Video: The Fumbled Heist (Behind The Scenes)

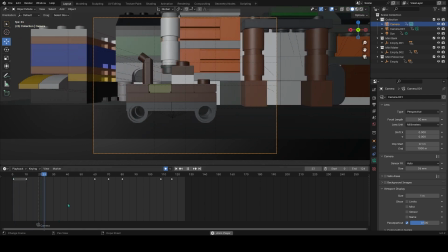1454s
This was a deleted scene, kind of, where it focused more on the Meta car, but I thought it
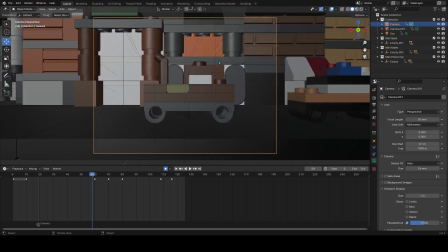1462s
distracted from the pacing I was going for, and I liked it, but I didn't like it for the film,
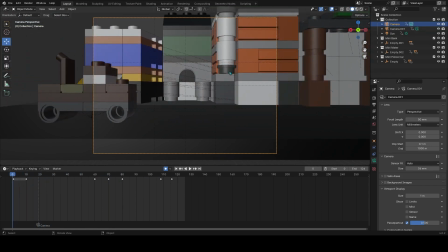1468s
if that makes sense. And it distracted from like the pacing, the fast pace of the scene,
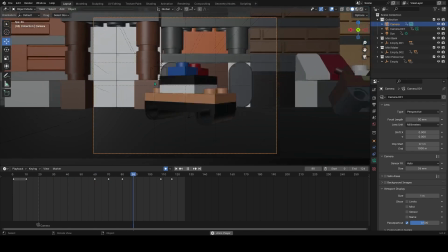1473s
so I cut it down to where it only follows the cop car, but I still really liked it.
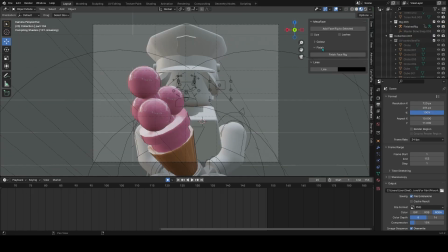1480s
Something else that I didn't like about this is that I had this whole
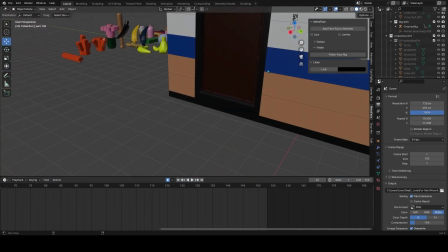1485s
cafeteria sort of set built, and because of the way I filmed it, I didn't like take advantage of the detail of the
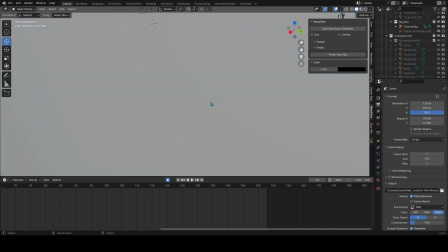1495s
cafeteria, so you don't really know that they're in a cafeteria. Which I want to get better at.
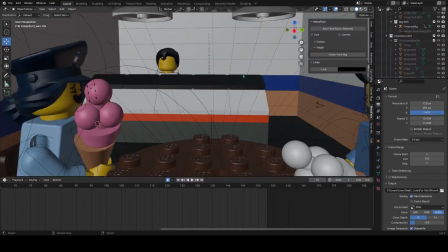1500s
I want to make bigger sets because I did this set so small originally because I thought my blender wouldn't
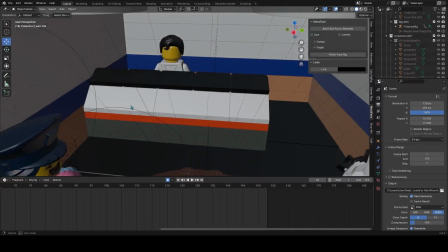1506s
be good enough for the bigger sort of sets, but then I got proven wrong.
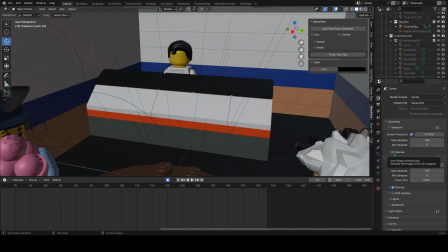1512s
So I'm going to try and do bigger sets so I can do better shots next time.
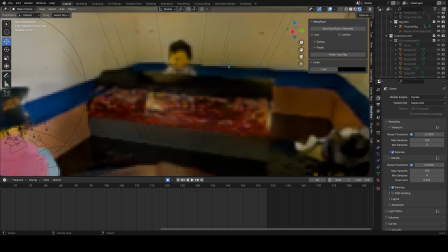1520s
Hopefully make them more detailed as well. I want to talk a bit about the lighting as well. Like this shirt isn't even in the shot, and I wanted him to.
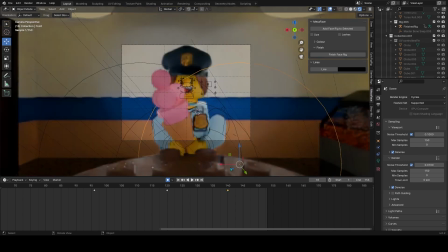1532s
Originally, I did like spotlight sort of lighting, but I figured out these what are they called? Point lights. These what are they called? Point lights. These point lights are better. They just look better while animating, and they're easier to work with.
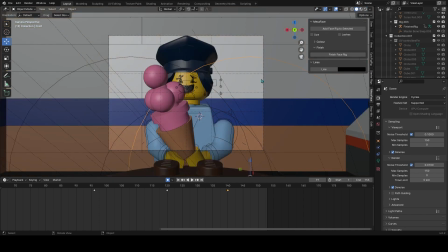1551s
You can it's easier to animate with the figure when they move around as well.
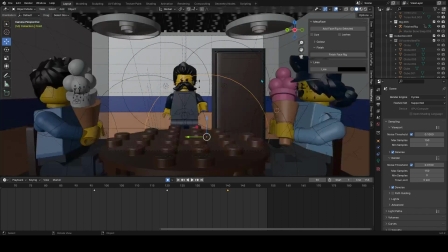1556s
There's a lot of point lights. This is probably my favorite case of smear frames coming up. That it just looks so clean.
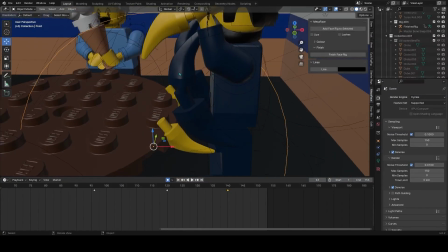1565s
The way I did it was with these sort of tooth pieces, and they're emulating the arm and the hand.
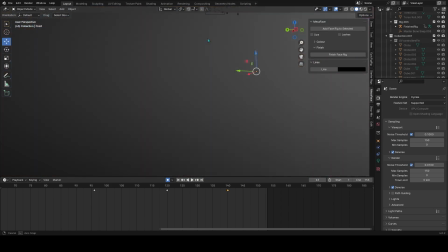1572s
I like how the hand is coming. I got the hand there.
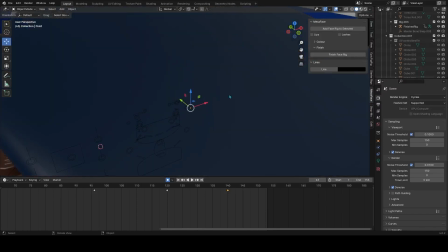1577s
If I can zoom in, don't zoom into her heart.
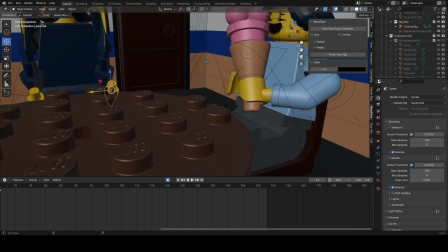1582s
Got the hand there. By the way, yeah, this is me trying to do the girl voice with this character.
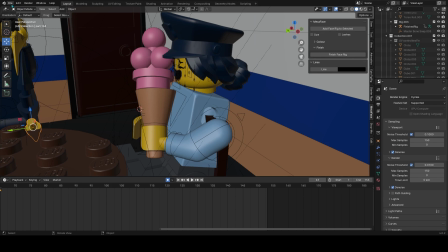1589s
I didn't like it. I don't like my girl voice, which is why I'm not using it right now.
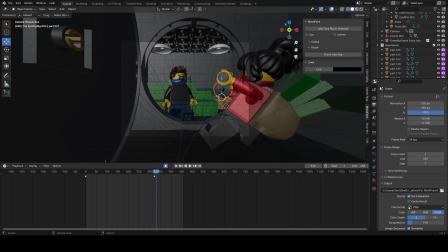1595s
Well, what I do like about this scene, actually, let's talk about what I do like. Need to denoise again. I like the lighting so much. I used if I go to here and material, I use these emission sort of
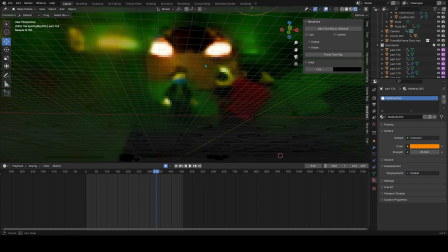1613s
materials to make them light pieces, and it looks so much better.
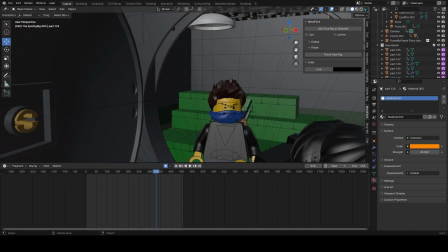1620s
So I liked how inside the bank it was yellow,
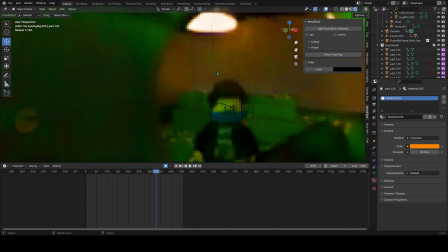1626s
had this golden glow to it, it was this prized possession, and I liked how it was green everywhere else, and it gave this cool effect. And I made it super bright, so I didn't have to put extra lights because I didn't want to interrupt the effect with extra point lights.
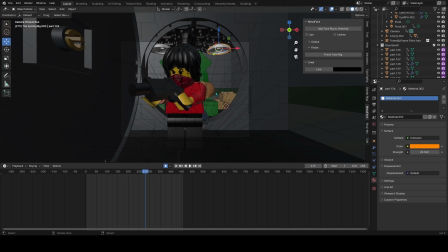1645s
So I wish I had more anticipation here. So she's looking at the gun, and then all of a sudden she throws it. I wish I had an anticipation where she holding the gun up and then throwing it at the floor like I had in the first scene.
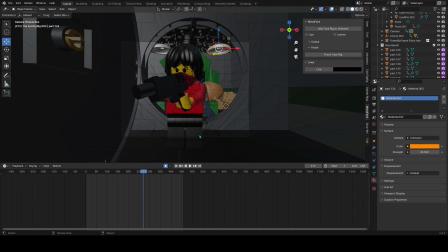1665s
But it still looks good, but it's not when I showed someone this,
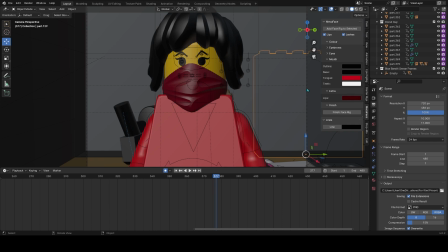1670s
they asked me how I did it, and I want to talk about how I did it. So first I moved the camera back a bit, if I remember which.
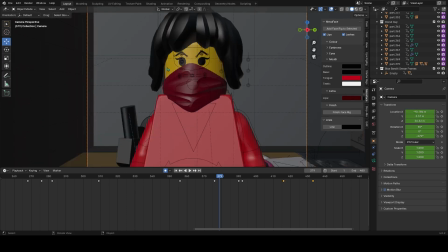1682s
It affects this one. Okay, so I moved that back a bit, and then as well as moving that back a bit, because
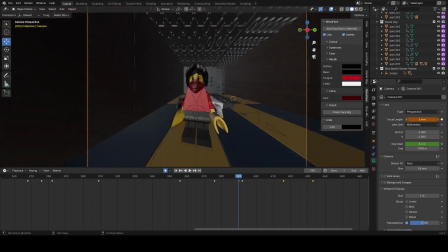1692s
I also changed the focal length so it do the same effect.